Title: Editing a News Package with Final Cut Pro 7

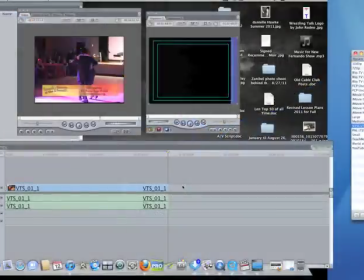This is part one of how to edit a news package.
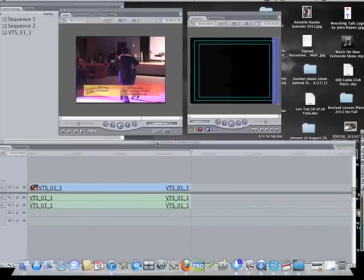Right here you see on Final Cut Pro the timeline or the sequence, the viewer which holds the raw footage,
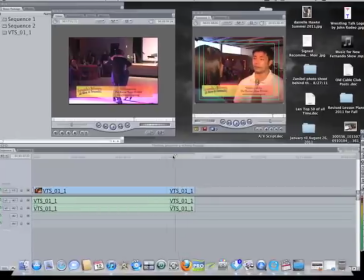and the canvas where you will see the interviews on the timeline.
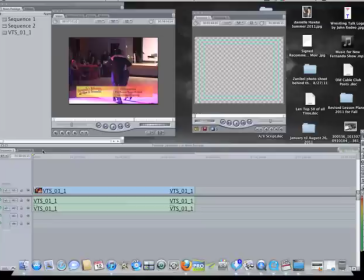This is going to be a very simple one, so I'm going to start with just showing you. This is just one interview.
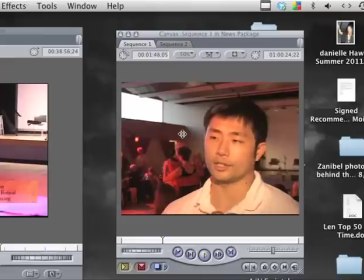It's an over-the-shoulder interview. This interview was done with one camera,
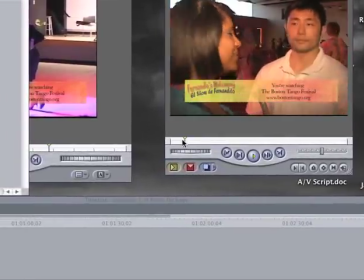and it starts off as what you may recognize from the studio shoots as an over-the-shoulder shot.
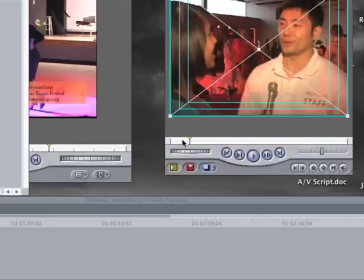Notice that the camera is at an angle. The people are not standing next to each other, but our reporter Clara is standing just in front of him at an angle where, if we zoom in, as you'll see,
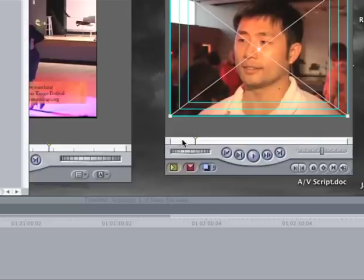the camera will go and have a full face shot instead of a profile. You may recognize this from studio over-the-shoulder shots that do the same thing.
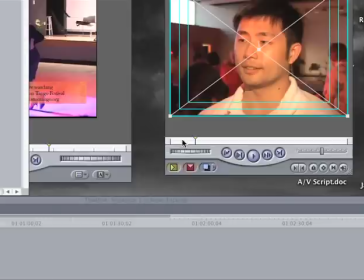Notice at all times we're always looking to avoid the profile shot, which is not only unflattering to a person, but it leads the viewer not to pay attention as much.
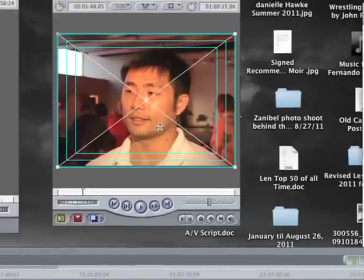This type of interview with over-the-shoulder zoomed in turns into a nice
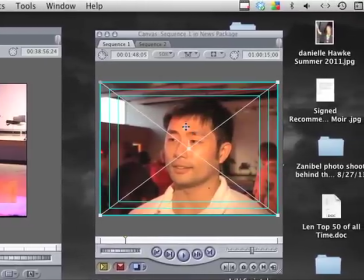documentary-style interview close-up with a little bit of lead room or
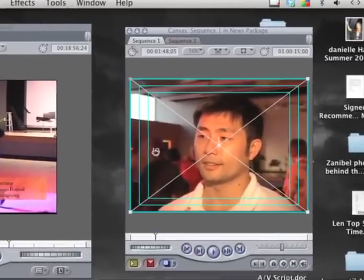nose room to indicate that he's talking to somebody on this side of his face.
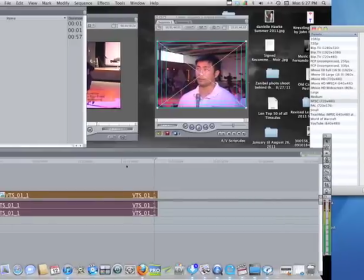Notice that we have only this one shot for this whole story.
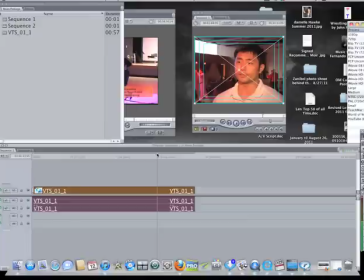That does not stop us from making this into a full-fledged news package. I'm going to show you how to do that right now.
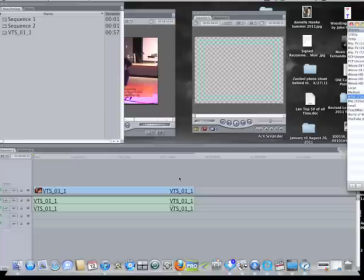To help flesh this out into looking more like a news package instead of just one interview, we're going to add a voiceover.
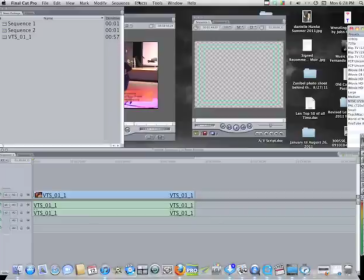And to get a voiceover, we need to go up into the menu of Final Cut, go into Tools, go into VoiceOver.
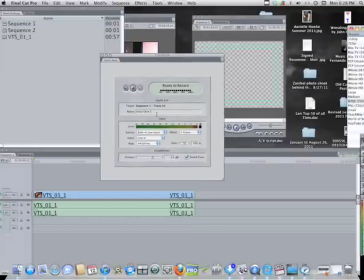And you see the tool bench window, and we have to indicate, of course, what kind of a mic are we using, the source. We're not going to use the built-in input. We're going to go to AT2020 USB.
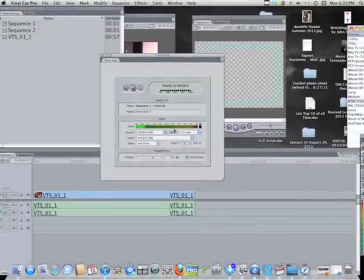That's the type of mic this is. As you can see now, my voice is stimulating the meter, and we're going to do a voiceover.
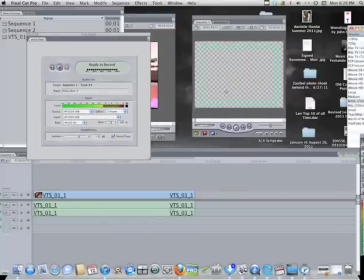Now, to do a voiceover, there are two methods.
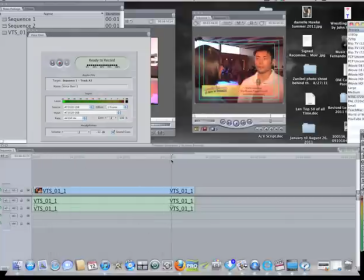One way is to put the voiceover right over the video, or right under the video.
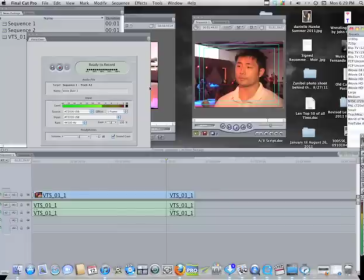But since we don't know exactly where we want the voiceover to be, or what kind of a shot we want yet, we're going to make another timeline by going to File, going to New, going to Sequence, or we can simply press Apple N, and you see there's another timeline there.
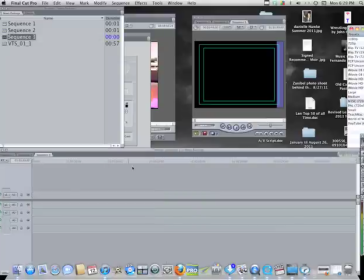We don't need that one. I just did that to show you. So we're going to Sequence 3, and we're going to add a piece of blank video. Going to Window, going to Effects, going to Video Generators, going to Slug.
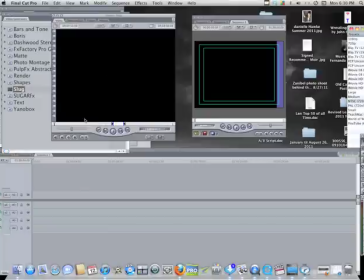A slug is nothing more than a piece of video. Here we go.
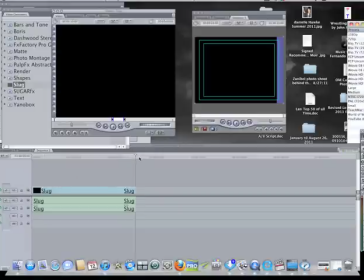And there's our slug. We stretch the slug out a little bit because we don't want to run out of space to put our voiceover when we put it in.
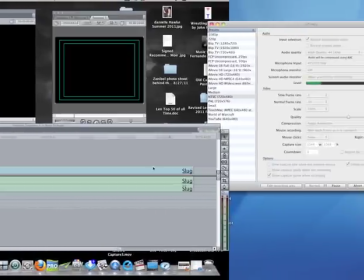And that's probably enough.
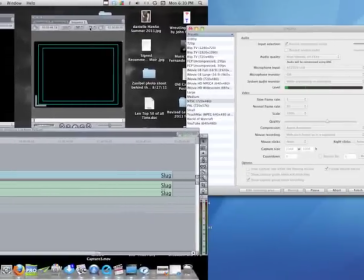So now we're going to go to the beginning of our slug and go to the controls for the voiceover, get the tools back again.
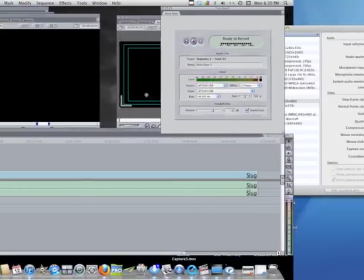There it is. It was underneath everything. That's why I did that. And now we're going to press record for voiceover.
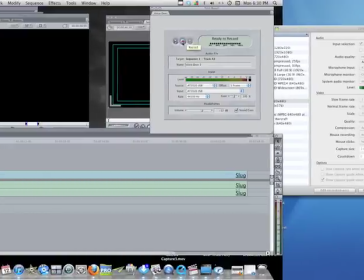And I have my copy here, and I'm going to do that right now. Wait for the countdown. Reporter Clara Angelina, take two.